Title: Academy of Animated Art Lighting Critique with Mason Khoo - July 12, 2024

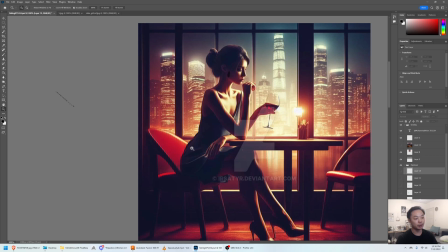(16:25)
You could easily have this chair be dark and you would lose your entire back over here. But they're doing a good job, playing this dark silhouette over this light to really show her silhouette very clearly here.
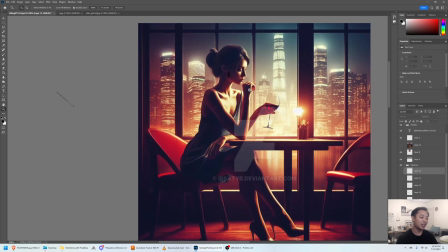(16:41)
And here you're playing kind of light over dark over light, and then over here again, it's very clear what's going on in the image,
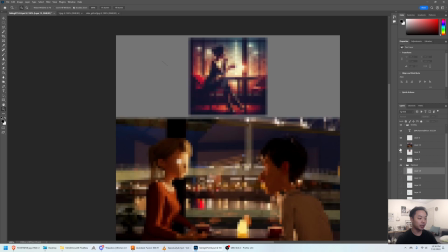(16:50)
which I think here, if we look at this mosaic again, you can tell what's going on.
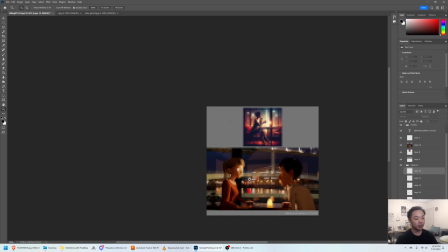(16:58)
You have this sort of vertical bar here that's helping her read, but it is a little bit less focused,
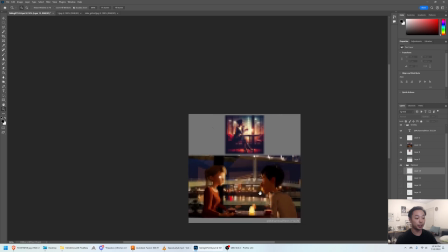(17:05)
and I think you might be able to push it a little more to get a better read on this. Just to illustrate the wrapping thing a little bit more, this is kind of what
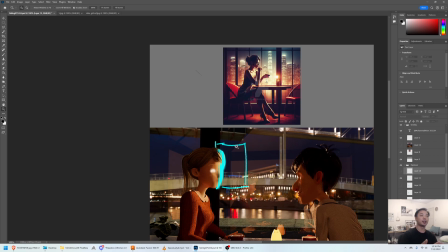(17:20)
I mean when I'm talking about adding multiple lights to sort of fake a very soft light. You can have one light that's sort of behind her and behind her head, giving this nice sort of hot rim,
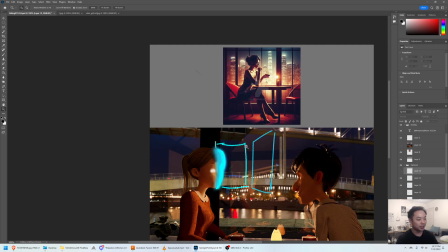(17:36)
and then have another light that's closer to the front of her face, or 3/4, that's extending this light, right? So, but it's softer.
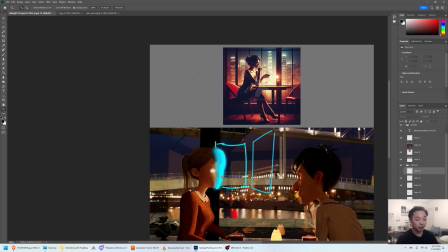(17:52)
So this is bigger, it's a softer light, it's a dimmer light, and you're sort of helping the transition between light and dark. And then maybe one more over here. So you get this nice soft wrapping light that I think would be pretty appropriate for this scene.
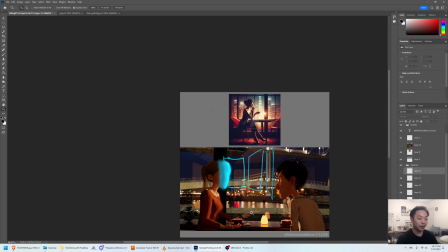(18:10)
So you might want to try that out and see how that works for you. I know people do it a lot on productions and movies and stuff like that, so it might be worth checking out.
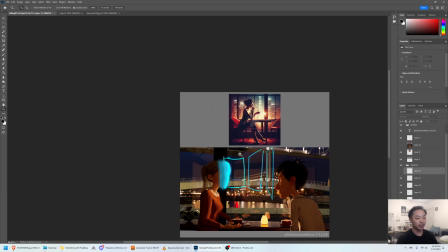(18:24)
But yeah, great job. I think this is a great start and a great layout, and I think I'm looking forward to seeing what you do with it. Thank you.